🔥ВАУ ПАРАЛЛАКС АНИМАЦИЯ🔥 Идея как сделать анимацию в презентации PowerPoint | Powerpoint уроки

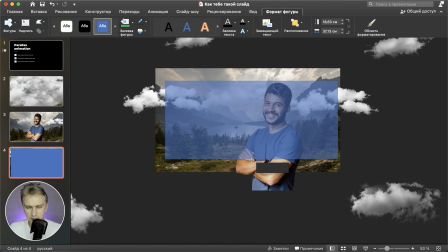(8:14)
Сейчас будет, возможно, сложно, потому что границы слайда мы не видим По нижней границе, по левой границе,
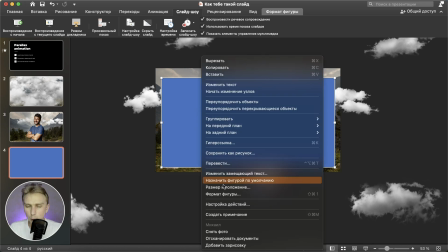(8:20)
по правой границе Выделяю теперь этот прямоугольник, нажимаю на нем правой кнопкой Захожу на вкладку формат фигуры Здесь выбираю заливка,
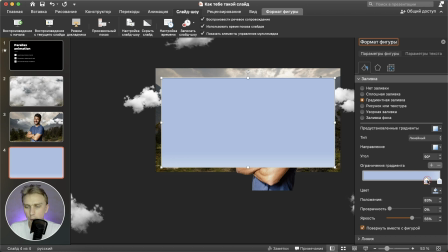(8:28)
выбираю градиентная заливка Мы будем делать градиент прозрачным У нас здесь будет два маркера У нас один маркер будет полностью черным,
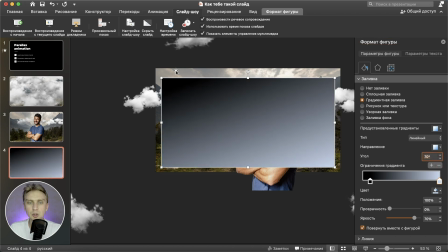(8:36)
а второй неважно каким И угол этого маркера я сделаю таким образом, чтобы черный был слева сверху И здесь уже просто подрегулирую так,
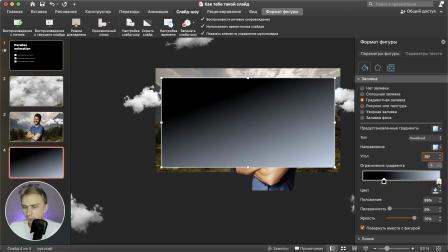(8:43)
чтобы у меня половинка слайда была затемнена Вот этот правый маркер, я ему прозрачности даю 100%,
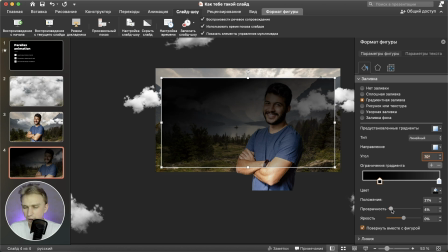(8:49)
чтобы у меня появилась фотография А левый маркер, я ему прозрачности даю не сильно много Сейчас бы по-хорошему добавить еще текст,
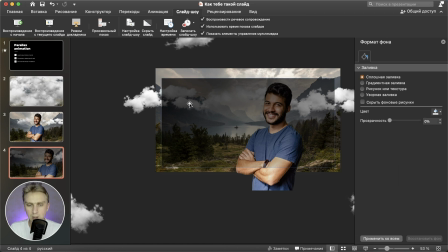(8:56)
чтобы мы его видели Ну, приблизительно ставлю 30%, сейчас мы посмотрим Контуры, конечно же, у этого прямоугольника я убираю, нет линии И Евгения вытаскиваю на передний план, чтобы он у нас вышел То есть нажимаю вот здесь,
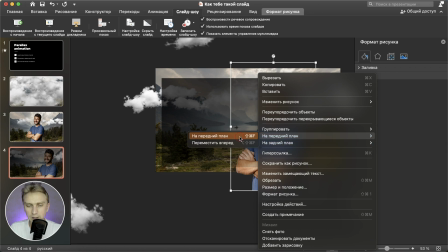(9:10)
он кусочек у него торчит Нажимаю на нем правой кнопкой На передний план На передний план Все, он у нас появляется Вот здесь, кстати,
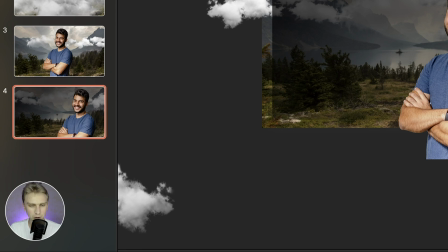(9:16)
по миниатюрке Мы можем ориентироваться, да, где он находится Потому что здесь очень много лишнего за краями слайдов Зайду вот сюда,
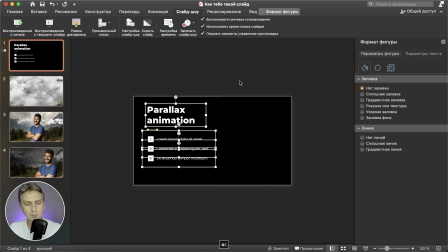(9:22)
на первый слайд Текст, который я подготовил Я думаю, текст,
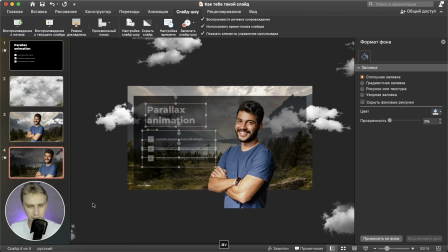(9:25)
ты уже молодец И сможешь сам добавить текст на слайд Я с твоего разрешения просто скопирую Его вставлю вот сюда В принципе-то, а, еще, конечно же Хотел уже слайды смотреть Анимацию Добавим саму анимацию
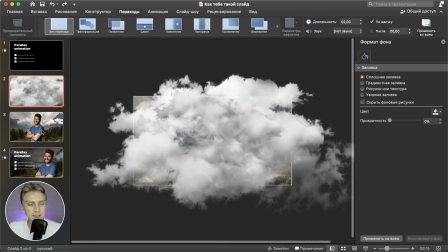(9:37)
Наш финальный шаг Я выделяю все вот эти три слайда Чтобы одновременно их выделить, я зажимаю клавишу shift, да, и они у меня сразу, и кликаю просто по ним, они у меня сразу все выделяются. Захожу на вкладку переходы, и здесь выбираю анимация трансформация. Если вдруг у тебя вот этой кнопки нет, анимация трансформация, то значит, что у тебя старый пауэрпоинт,
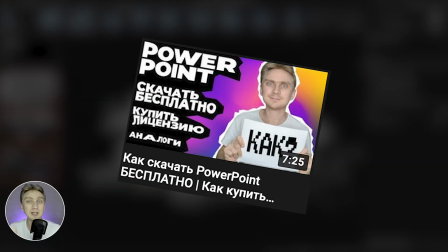(9:57)
и тебе нужно обновиться, и можешь посмотреть вот это мое видео о том, где и как скачать самый-самый новый пауэрпоинт.
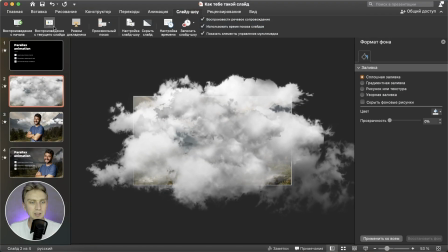(10:03)
Готов ли ты посмотреть, что у нас получилось? Если тебе понравился этот урок, то можешь поставить лайк этому видео.
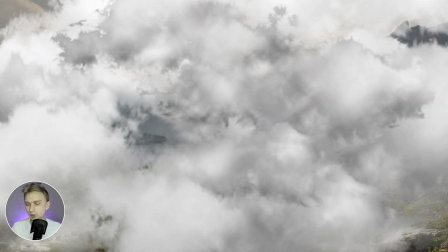(10:09)
Вот у нас появился первый слайд Мы, кстати, можем еще настроить время от анимации Нажимаю первый раз,
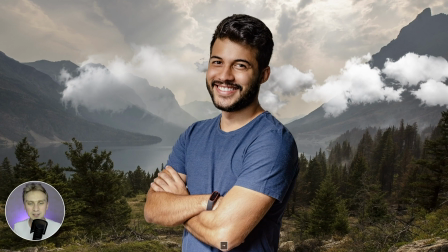(10:14)
там, па-бам У нас Евгений появляется Нажимаю еще один раз, у меня там, па-бам Евгений передвигается,
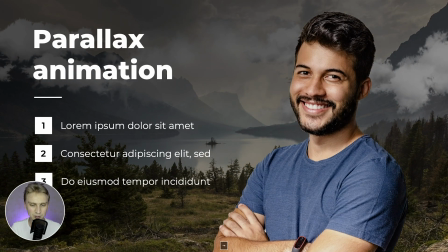(10:20)
и у нас появляется текст И текст мы можем таким образом регулировать Я бы, наверное,
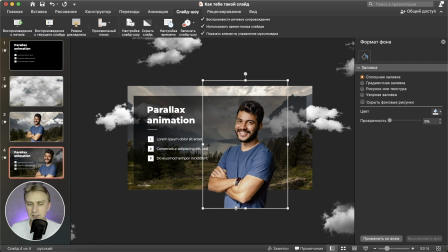(10:25)
чтобы тут еще сделал парочку таких советов Во-первых, на последнем слайде Евгения вытянул бы на передний слой еще раз Для того, чтобы текст у нас ушел за Евгения Чтобы он более симпатично появлялся И можно на вот этом четвертом слайде,
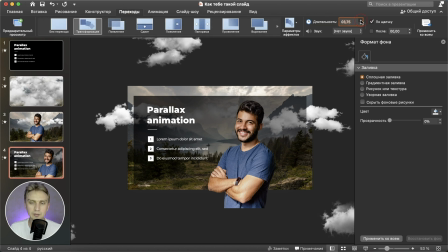(10:39)
на вкладке переходы, длительность анимации сделать побольше, допустим, секунды 4, и обрати внимание, как это у нас будет по-другому,
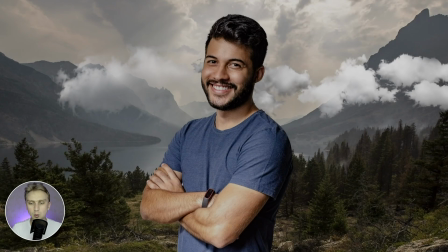(10:47)
то есть вот этот Parallax эффект, он будет намного дольше и интереснее смотреться.
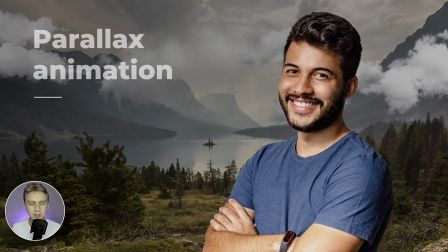(10:51)
Запускаю, вот, он так медленно-медленно переходит, облачка что-то там, да, крутится, тусуется,
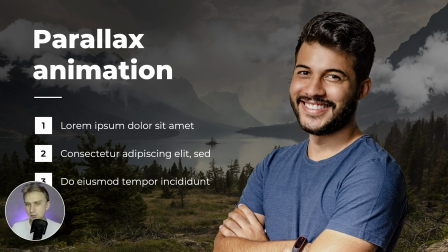(10:57)
и вот смотри, раз, текст, он появляется, да, не перед Евгением, а за человеком, и что в целом нормально, симпатично смотрится.
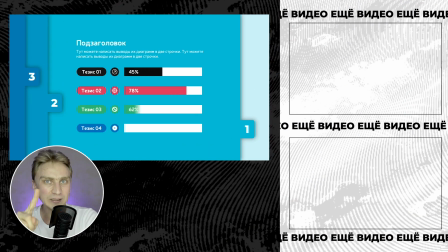(11:04)
В следующем видео, которое выйдет через неделю на этом канале, мы сделаем вот эти необычные слайды, тоже поработаем с такой интересной анимацией,
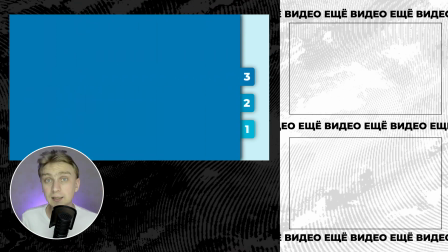(11:10)
если тебе понравилось видео, поставь лайк, мне будет очень приятно, подписывайся на канал и ставь все удомления,
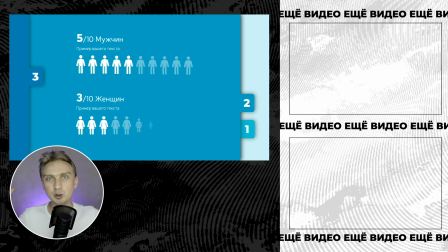(11:16)
чтобы ничего не пропускать, видео будут выходить каждую неделю, спасибо, пока!